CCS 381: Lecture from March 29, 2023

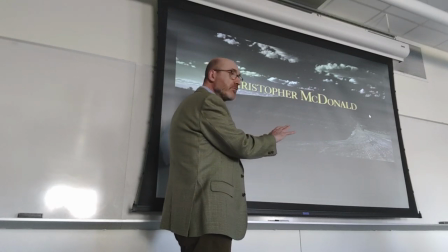497s
Because you go from this desert, right, landscape with no human presence, with the possibility of the road, with the possibility of freedom,
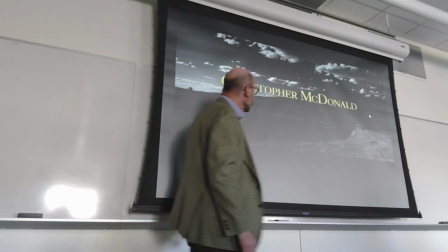508s
suggested both by the long stretch of dirt road that you see and also by the sky,
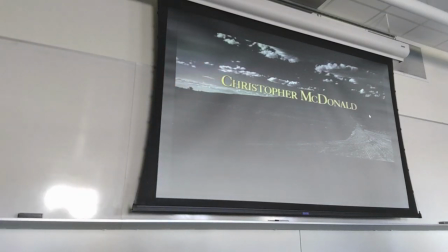515s
right? the clouds you go from there and they also play with colors right they go from black and white to colors
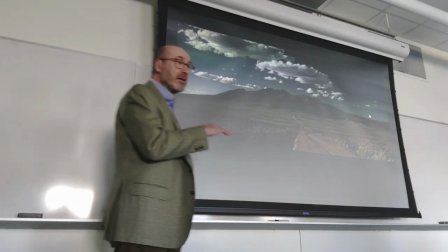528s
but look at the kind of palette they have right look at the greens
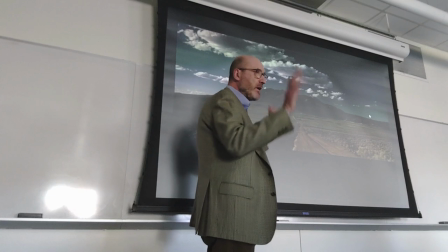535s
and especially nowadays greens are treated horribly what by by digital cameras,
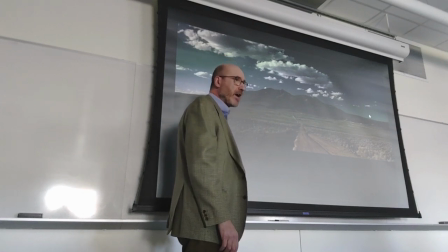542s
digital cameras struggle with greens and reds, and greens pop too much,
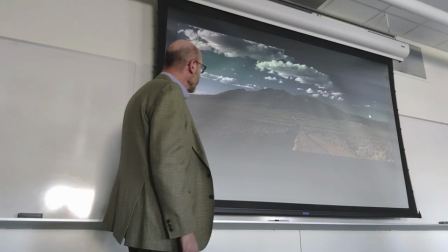547s
are too vivid in most films these days. I noticed that in the film I watched a couple of nights ago, but I've already forgotten the title.
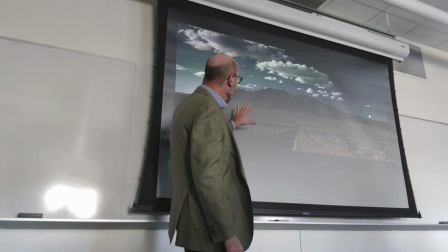561s
But look at how they keep the light in such a way
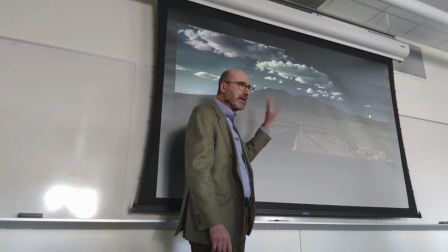566s
that even the blue of the sky initially is not a full blue,
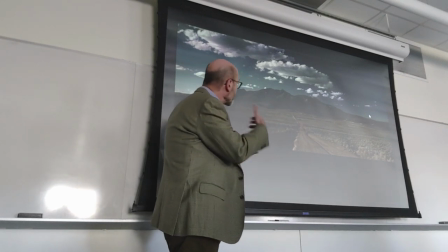572s
but it is reminiscent of the turquoise and
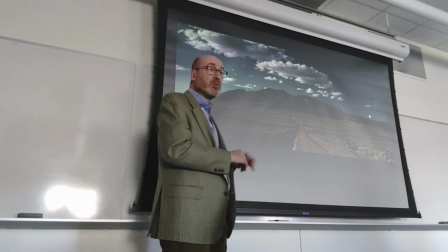579s
light blue colors that you will see on Thelma and Luis,
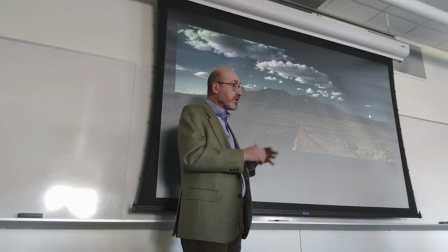585s
their dresses, but then you will see them even in a plaid shirt worn by Brad Pitt when he's being interrogated by the police. You will see them in the jewelry that Luis will give to an old man
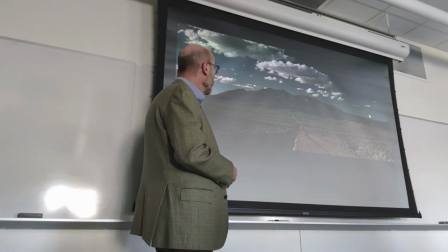601s
and barter the jewelry in exchange of his hat.
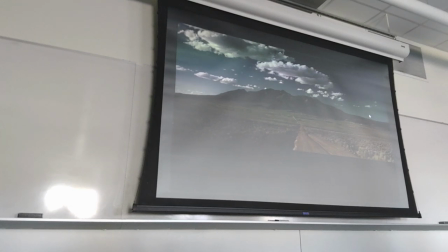606s
So, the colors themselves are significant. Okay? Again, we have more of that fixated in our mind, and then, of course,
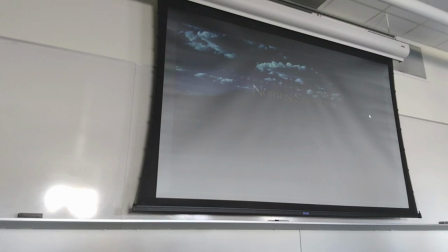621s
they want to go to dark to establish a transition with the next scene because it is so different right and
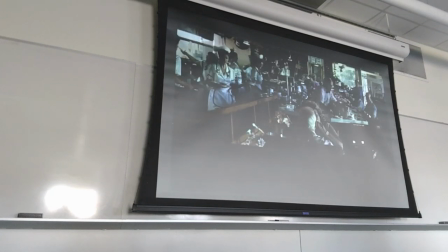634s
you hear the music and there you have the first setting the
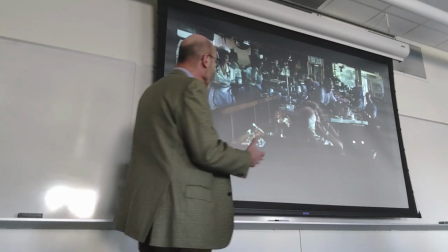640s
first character is being presented and what is the visual style now
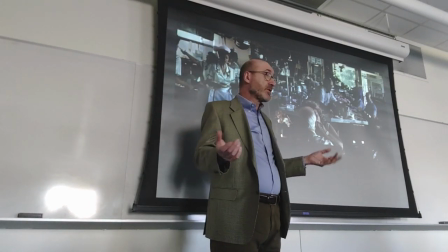646s
this is not a French new wave film so they're not trying to tell the story without lines
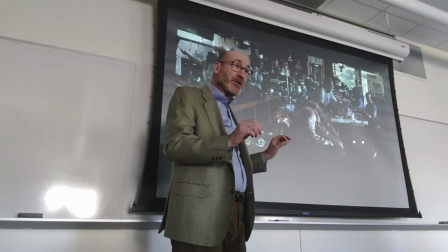653s
there are plenty of lines however it is good film and like any
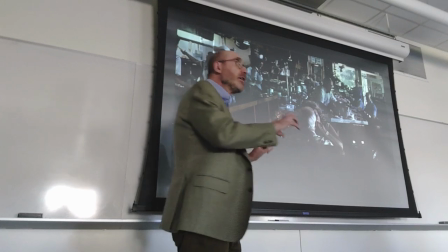659s
good film they're telling the story not just with the lines or the actions
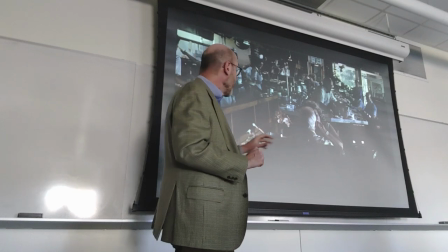664s
or the gesture made by the actors they're telling it
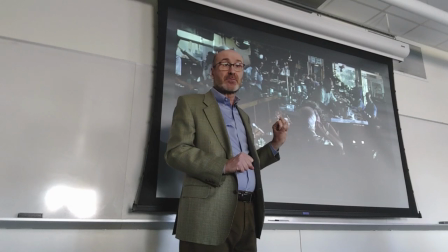669s
with the visual details right and the details
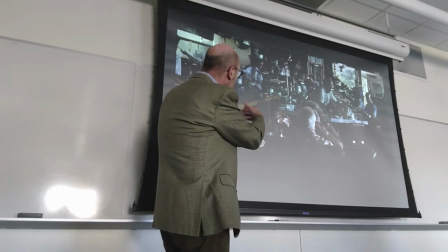675s
are not significant just one by one
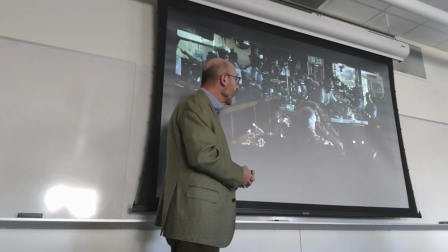680s
but in the way they create an impression on it.
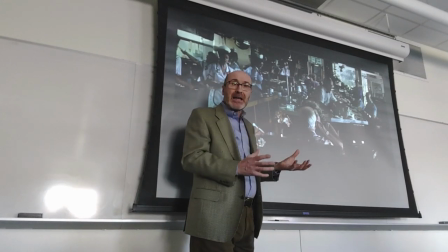686s
And in here, the impression is clearly of, since you have such a crowded frame,
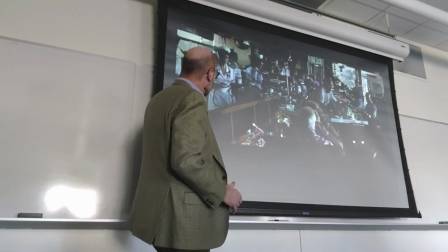694s
and the following frames, so the camera is on a dolly here, right?
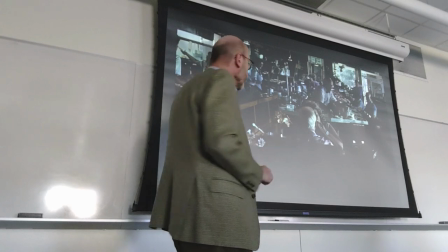701s
You know, the little tracks with the cart that allows to move the camera smoothly,
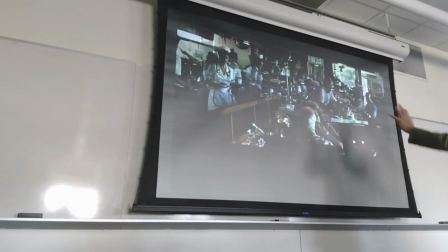707s
and the camera will just continue to follow her while she moves down
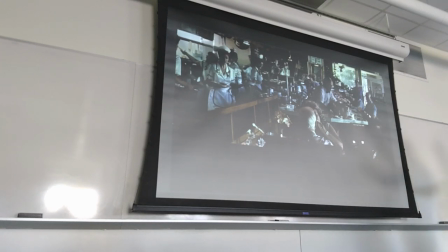715s
goes to a table over here then to another table over there but overall what
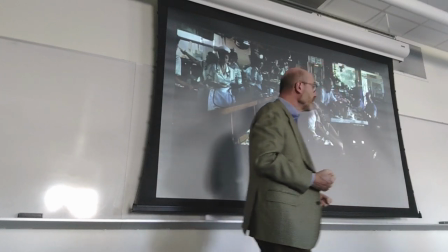722s
you have that fills up your view is lots of people lots
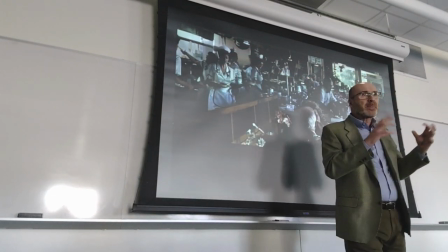730s
of objects because the idea the theme is is Louise free to express herself.
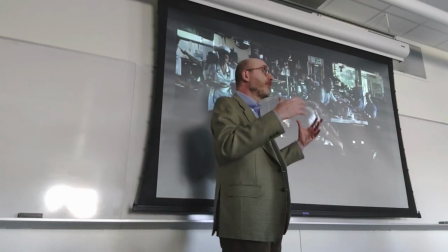738s
Is Louise fulfilled by her job?
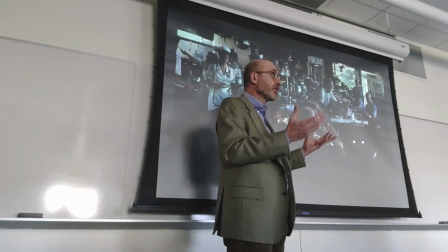742s
And the answer is, of course,
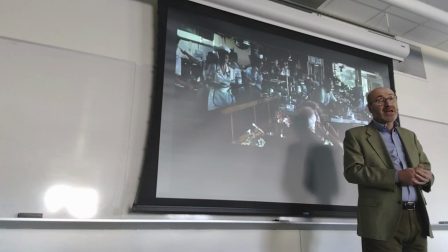744s
that she's oppressed by her job the same way that Thelma is oppressed by her family situation,
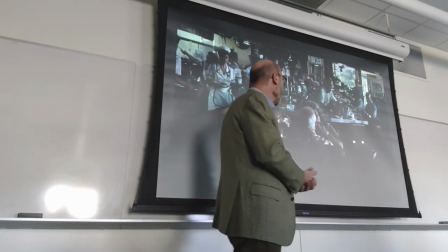752s
her husband, her role, her diminutive role as just housewife, okay?
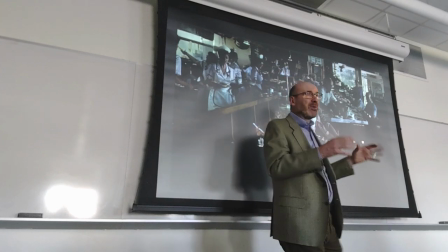760s
And then, even though you just see a waitress serving two tables,
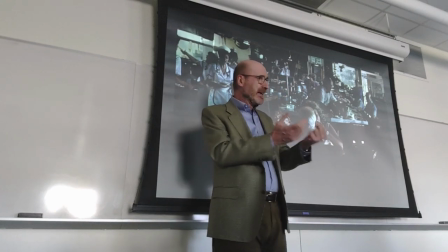766s
the tables themselves will clearly be significant, and the people at the table.
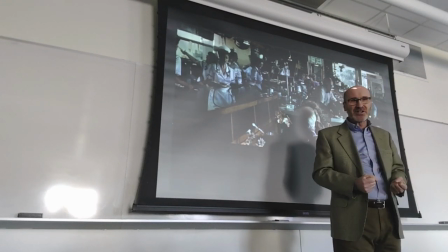772s
And one of them will have three generations of women, grandmother, mother, daughter.
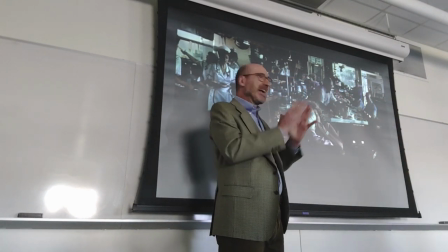779s
So the family, right? The model, the possible life of this character,
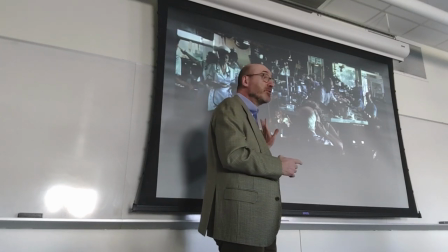787s
the life that Louise has not embraced, is the family,
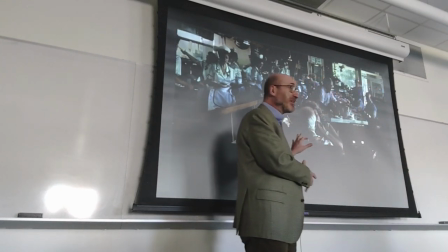794s
right? the continuation of the species the other table is three two or three young girls
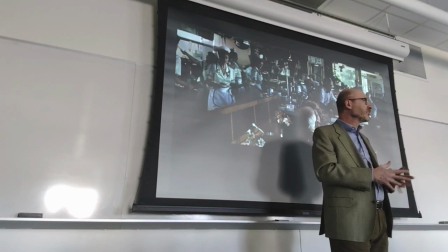803s
teenagers or perhaps around 20 years of age and
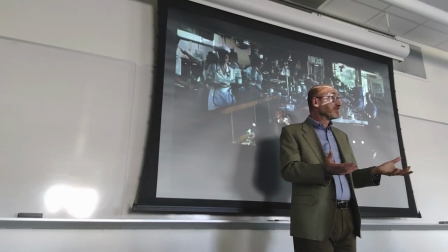809s
there the theme is sexual freedom and you will see how louise develops the dialogue with them you've seen it in the scene
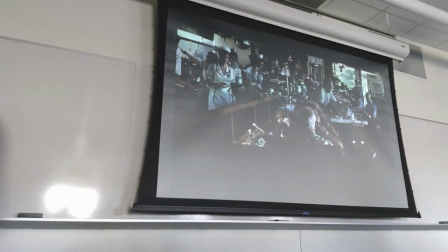820s
before okay so we follow Louise and she's very busy moving very quickly but notice how the camera stays
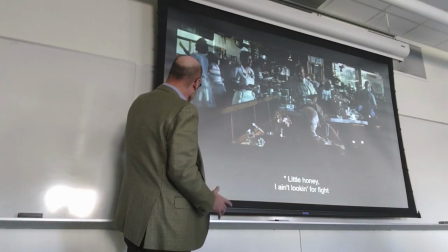831s
still right now right and as usual you have
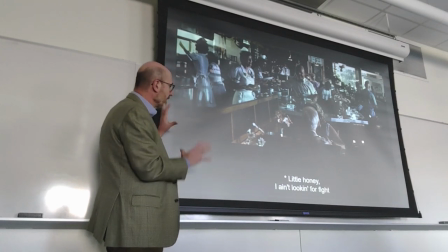836s
structural elements to mark the frame in this case
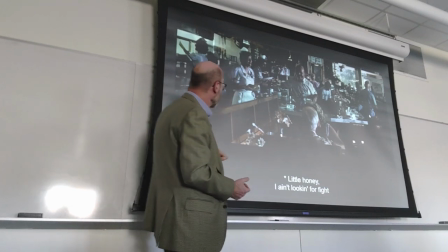841s
the diagonal line of this panel that
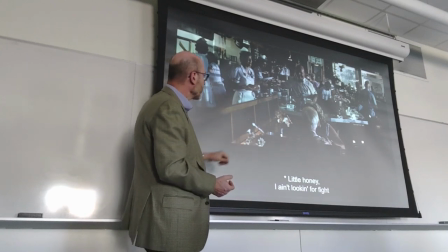846s
separates the area of kitchen from the area of the customers but
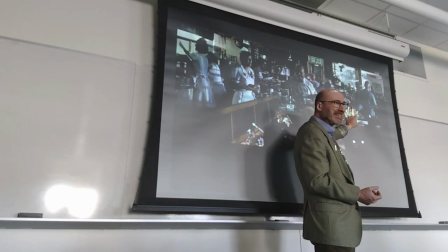851s
once again notice how crowded the counter is right
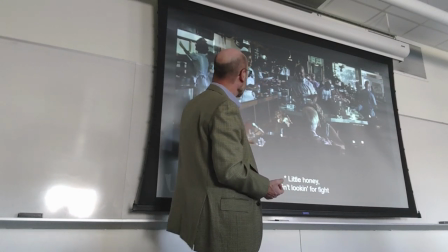858s
and how many things all together everywhere at every level wherever you see you see people and you see objects and